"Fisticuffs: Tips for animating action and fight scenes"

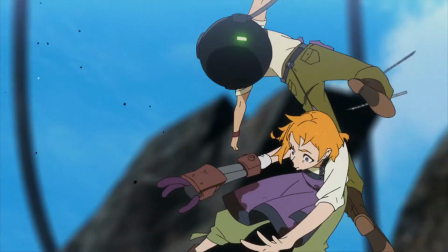0s
Hi, my name is Dong. I am a Canadian animator working in Japan. And working in the Japanese animation industry,
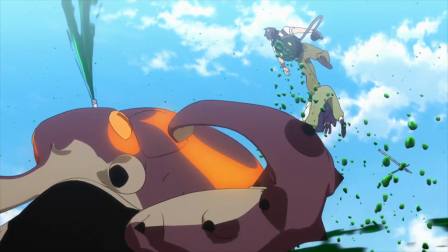7s
it is inevitable that you will be animating some action scenes with characters fighting each other
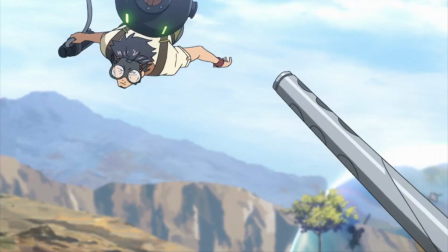12s
with everything from fists to magical swords and other wacky things as they go through their character arcs. I like to go through some of my old animation and show you how I approach these kind of scenes. Here is the scene from the Decadence anime I worked on.
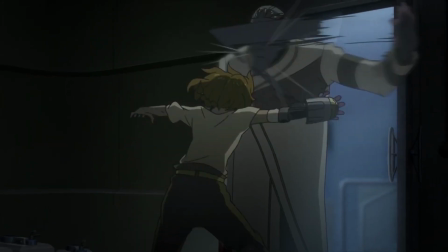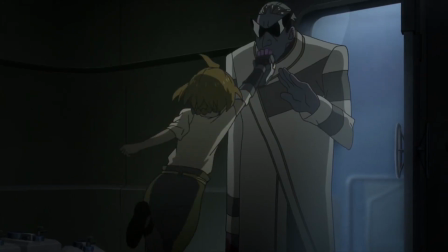33s
Here, Natsume is fistfighting the big bad villain as she rushes forward and engages him in fisticuffs.
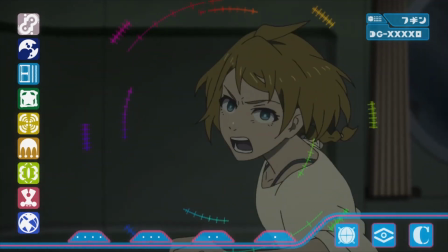39s
There are 3 parts of throwing a punch. The anticipation or windup, the forward moving punch itself, and lastly, the follow through.
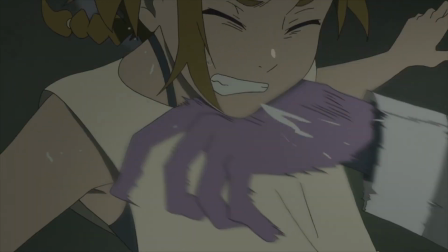49s
I always think that you should use real life as reference, so let's study this clip of some boxing.
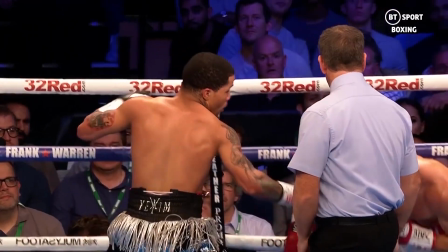54s
The boxer here will hit his opponent with a left hook.
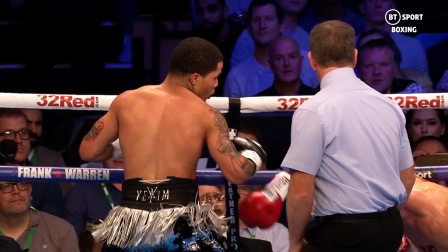57s
Before he starts to punch, he winds up his left fist, and scrubbing through, you can see how he pulls his arm back in anticipation of punching forward.
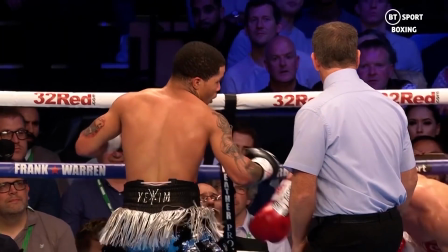66s
Throughout all this, his whole body is moving forward even though his left arm is still pulling backwards.
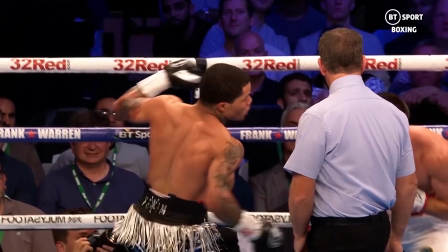72s
At a certain point, his left fist flies forward as his body turns to the right.
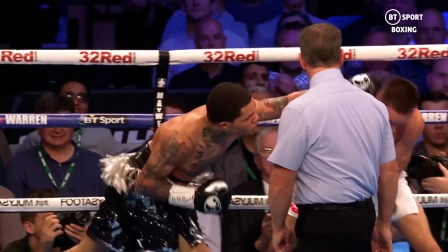77s
His right arm, which started being in front, now pulls backwards.
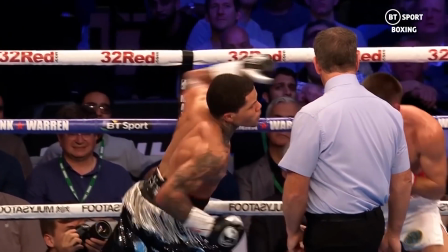81s
The force of the boxer's body moving forward, the turning of his body all adds to the force of that punch once it is thrown.
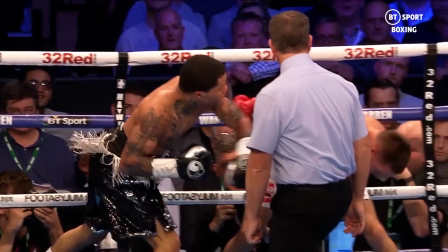89s
Once the punch connects, the boxer follows through as his arms bounce back a bit and deflects off as he recovers.
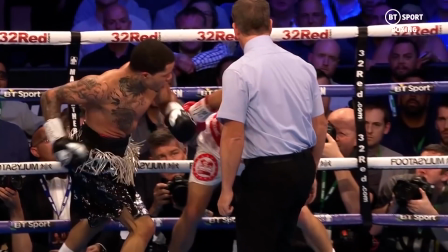96s
We also see the result of his punch, mainly his opponent reeling in pain.
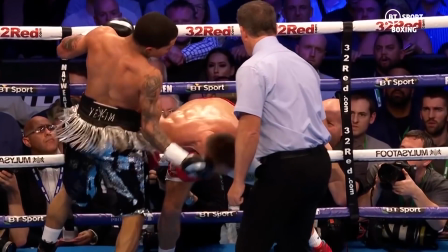100s
As artists, we want to take this and really exaggerate it with both timing and posing.
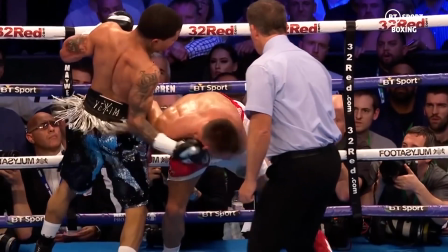106s
In the same way movie fight scenes look way cooler than real fights, we want to strive beyond reality.
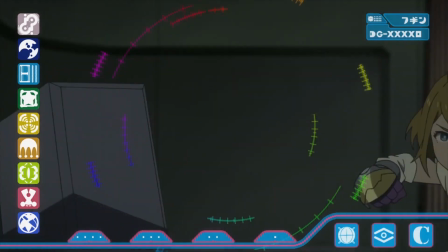113s
We want to sell that wind up or anticipation motion to give the resulting punch more force.
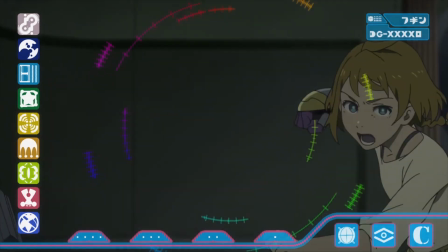119s
A slow, powerful punch gets dodged easily in real life but looks great on the screen.
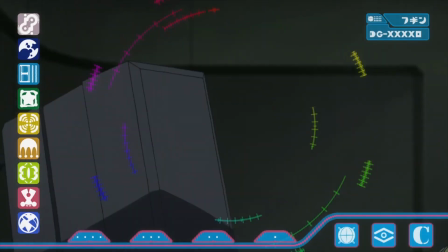124s
As Natsume pulls her arm back, we really hold on that pose with her right arm back even as she is moving forward.
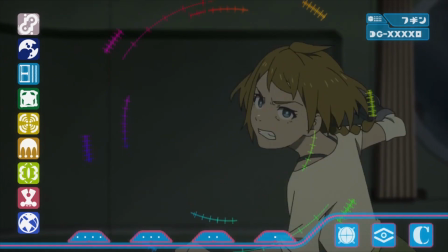131s
Check out how many frames are dedicated to her having her punching arm back and behind her.
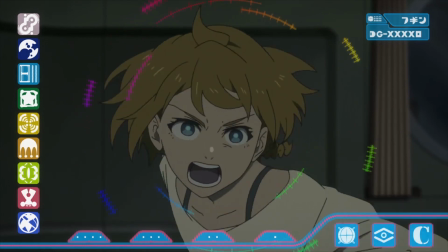136s
Her fist lags behind her body for the duration of the scene, and pretty much this whole scene is dedicated to just selling the windup of her punch.
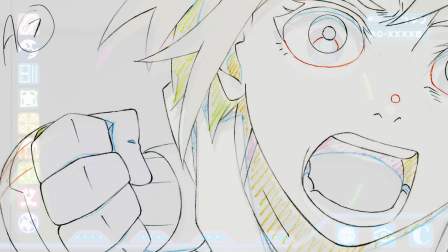145s
Throughout this, we are looking for ways to draw strong poses. I really like this drawing with Natsume's strong expression and her fist both in frame.
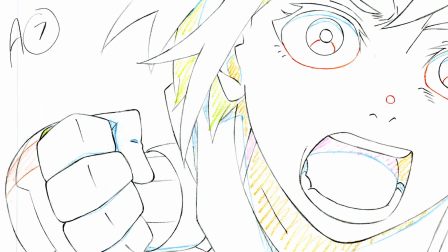154s
It makes her intention crystal clear. Posing itself is another whole video series, but always look for opportunities to make strong dynamic poses.
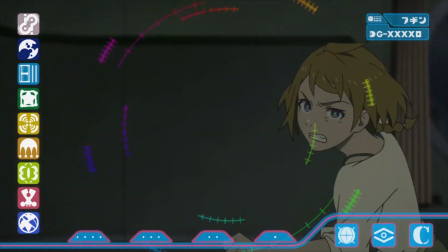163s
We want to exaggerate the speed of the punch, so check out the distance between these two drawings.
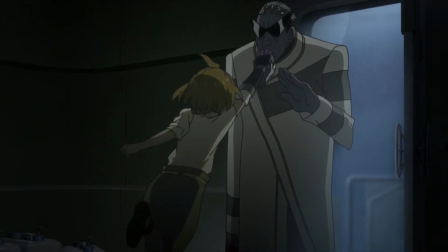169s
Damn, that's fast. Natsume's opponent deflects this punch, and look how much he moves with just two drawings.
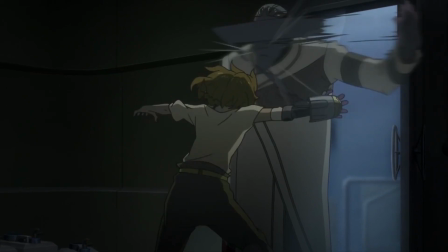176s
He moves so fast that we need to add a smear to link up the motion. Natsume getting deflected is going to be our follow through and we really want to exaggerate and sell it to show the result of that exchange.
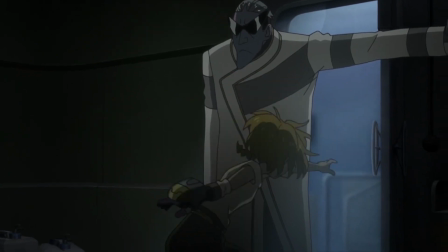188s
Their punches were fast because we want the audience to feel it and not see it.
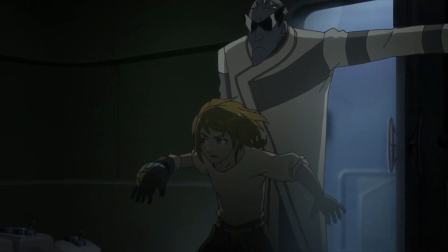193s
Well, we want the follow through to be very clear so that the audience can understand the impact of the attack.
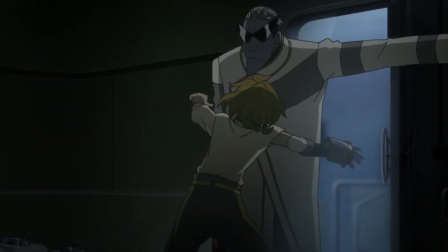199s
We ease into that Tsume losing her balance for a few drawings, before she winds up to do a spin kick.
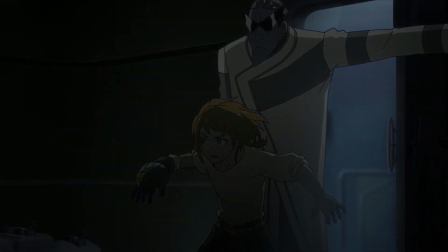205s
Again, for this, let's take a look at reference. This is a Taekwondo practitioner doing a spin kick.
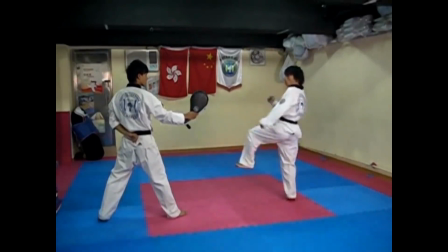211s
When he winds up to do the kick, he leads with the shoulder and head and the kicking leg follows. So you can see how the shoulder and head are facing the opponent while the kicking leg lags behind.
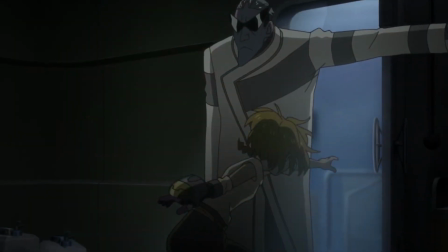222s
So let's do that in our animation. We'll have the shoulder to lead, and again, notice how long this windup is.
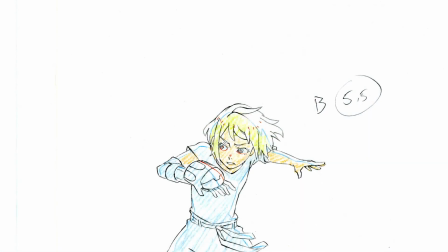228s
I like this pose here. The twist of the body, the expression, and its dynamism contributes to the movement.
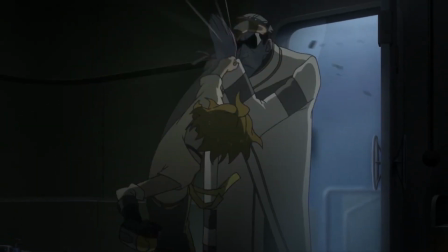235s
The actual kick is only two drawings, and speaking of the pose, look at how straight her leg is to deliver maximum force.
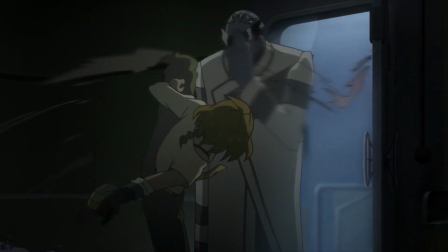242s
The distance moved in that one drawing is so huge that I will need to make it a smear drawing.